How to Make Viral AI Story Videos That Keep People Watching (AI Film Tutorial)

If there's no emotion, no one's gonna feel anything. You're just generating random AI slop clips. But you've gone past that, because right now what I want to show in this video, I want to change your mindset and help you think like a director, not just like a random, AI generator guy or creator or whatever, right? So, story first before the AI. If you have not subscribed to this channel, subscribe, because there are a lot of helpful videos in this channel. Like, subscribe, and drop a comment. The second is cinematic shot planning. Don't generate random clips. Direct them. We are going to come here. This is Keoo AI.
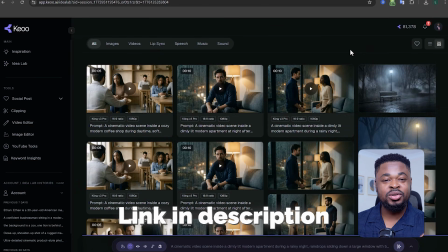(4:45)
It's very affordable to use. I'm going to leave the link to Keoo AI in the description of this video.
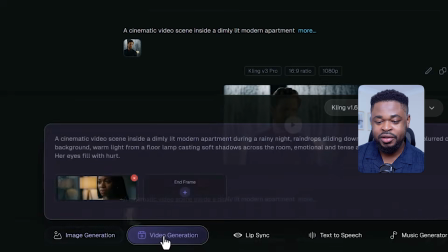(4:50)
We are going to change this from gallery to list view. So here I'm going to click on video generation and then change the model to Kling 3 Pro,
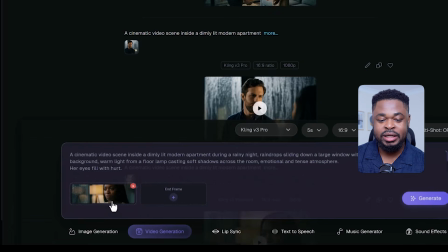(4:59)
and then ensure that I have the image uploaded that I want to use and the prompt.
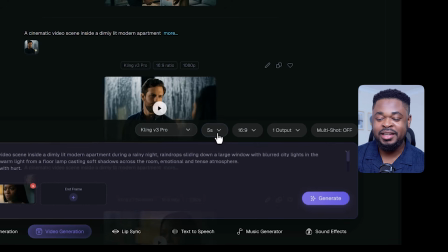(5:03)
And I leave this at 5 seconds and then hit generate. As you can see, I have the video here.
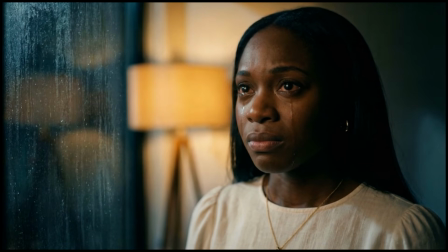(5:08)
Let's play it.
So loving you is drama now.
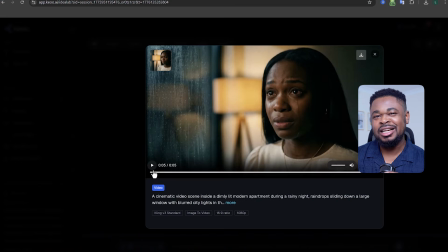(5:14)
Now you can see that this is not just a random clip. This is planned, right? This particular shot was planned from the first scene that I got from the script. Now, a director doesn't just shoot randomly. They think about the emotion behind every shot.
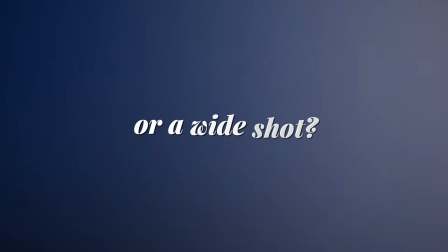(5:31)
They ask questions like, should this be a close shot or a wide shot? What should the viewer feel in this very moment? For example, if a character is crying, you don't use a wide shot. You go for a close-up shot. This is because a close-up shot pulls emotion out of the character and delivers it directly to the viewer.
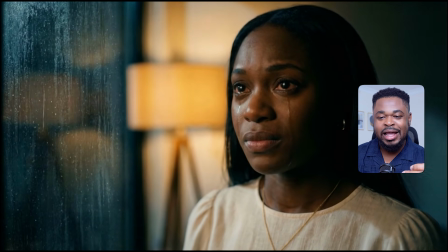(5:51)
And in this video here, you're able to see the emotion. You're able to feel what she feels. See the tears in her eyes. Her eyes are red. The tears are coming down. The pain, you're able to feel it.
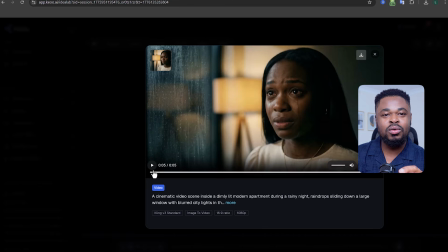(6:03)
And that's how directors think. Every shot is purposeful. You're not just creating random shots and creating videos because you want to generate AI videos.
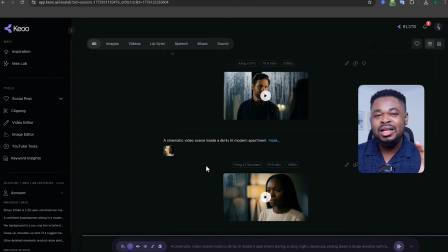(6:11)
Every shot has its purpose and has the best feeling and emotion it drives in it. So you can use different shot types. You don't need to overcomplicate it. Just use the right shot for the right moment.
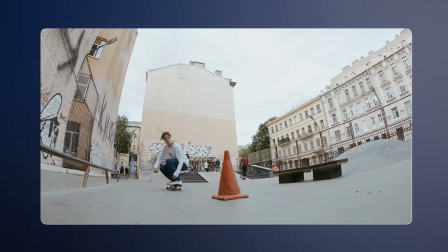(6:25)
A close-up shot is for emotion. A wide shot is for showing the environment, the scene,
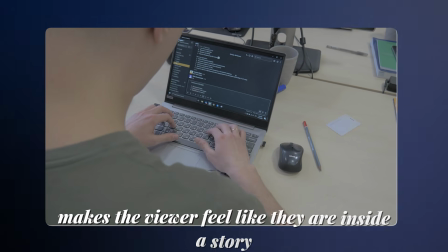(6:31)
and then the over-the-shoulder shot makes the viewer feel like they are inside a story.
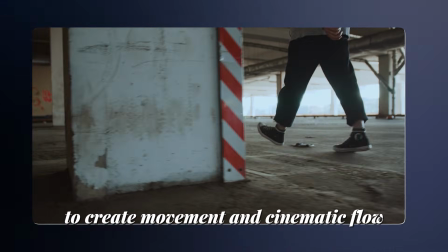(6:37)
You can also use tracking shots to create movement and cinematic flow, and drone shots to show scale and give that epic feeling. When you mix these shots properly, your story starts to feel alive and immersive.
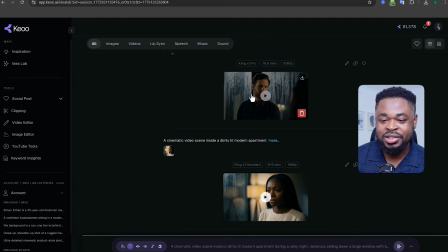(6:51)
Now, if you look at this shot here, I generated this.
No.
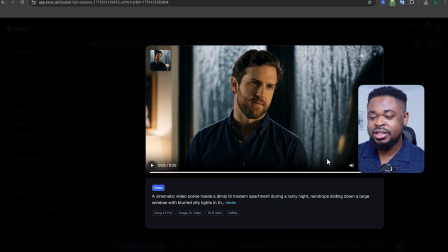(6:58) But the constant questioning is.
So you see an over-the-shoulder shot that keeps you immersed in that scene.
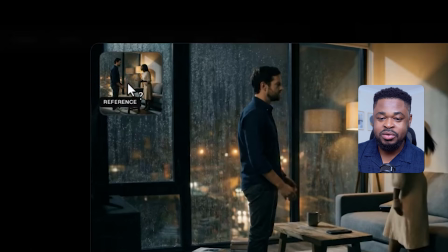(7:05)
So here I use the wide shot. You can see the image here. The wide shot I uploaded to generate this video.
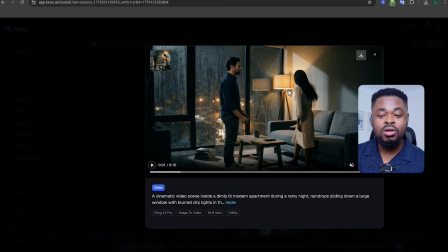(7:11)
I used it to show the whole environment, the scene, and then used it to generate this video here because I want to get the tracking shot of the girl leaving the scene.
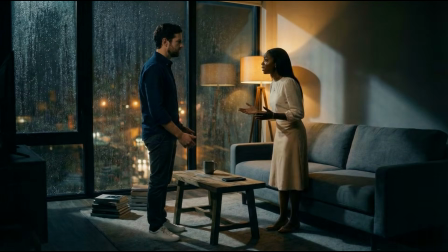(7:23)
Everything is about planning. Let's watch.
Where are you going?
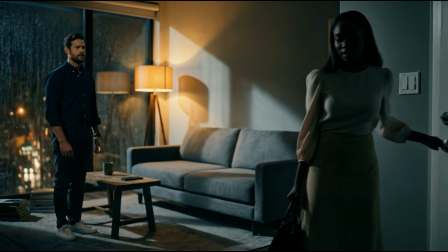(7:31) Somewhere I don't feel alone. Even when I'm with someone.
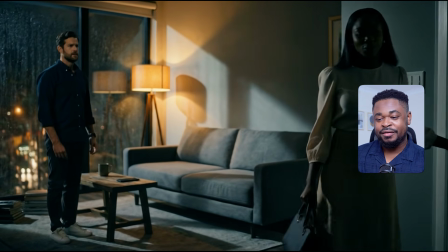(7:35)
You can see how the camera tracks and follows the girl, takes the viewer in that journey.
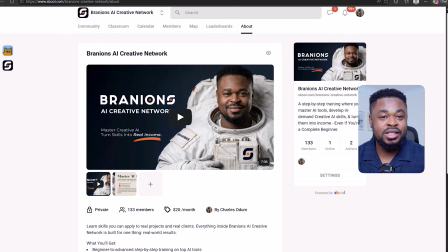(7:41)
I go deep into cinematic videos in my school community. If you're not in it, then you're missing out big time.
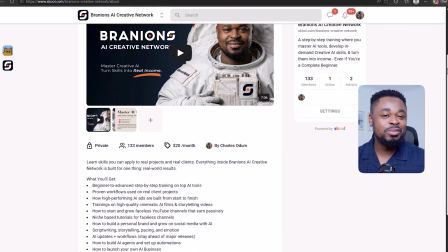(7:48)
You have the opportunity to jump on a call with me, talk to me, ask me questions, and have me review your work.
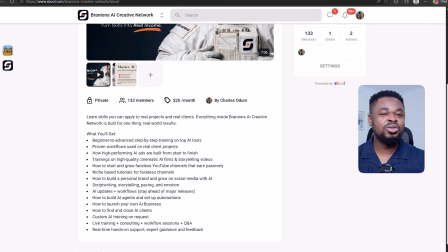(7:55)
You won't just learn cinematic films and story videos, you'd also learn how to create top-tier ads that brands pay thousands of dollars for. You learn AI agents, automations, how to start and grow your channel, and many other things around the AI space.
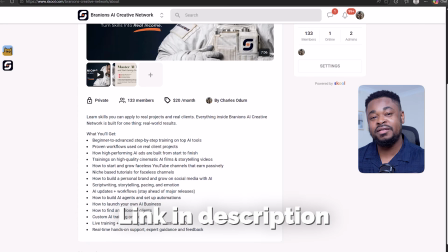(8:11)
So I'll leave the link for you to join Branions AI Creative Network in the description of this video.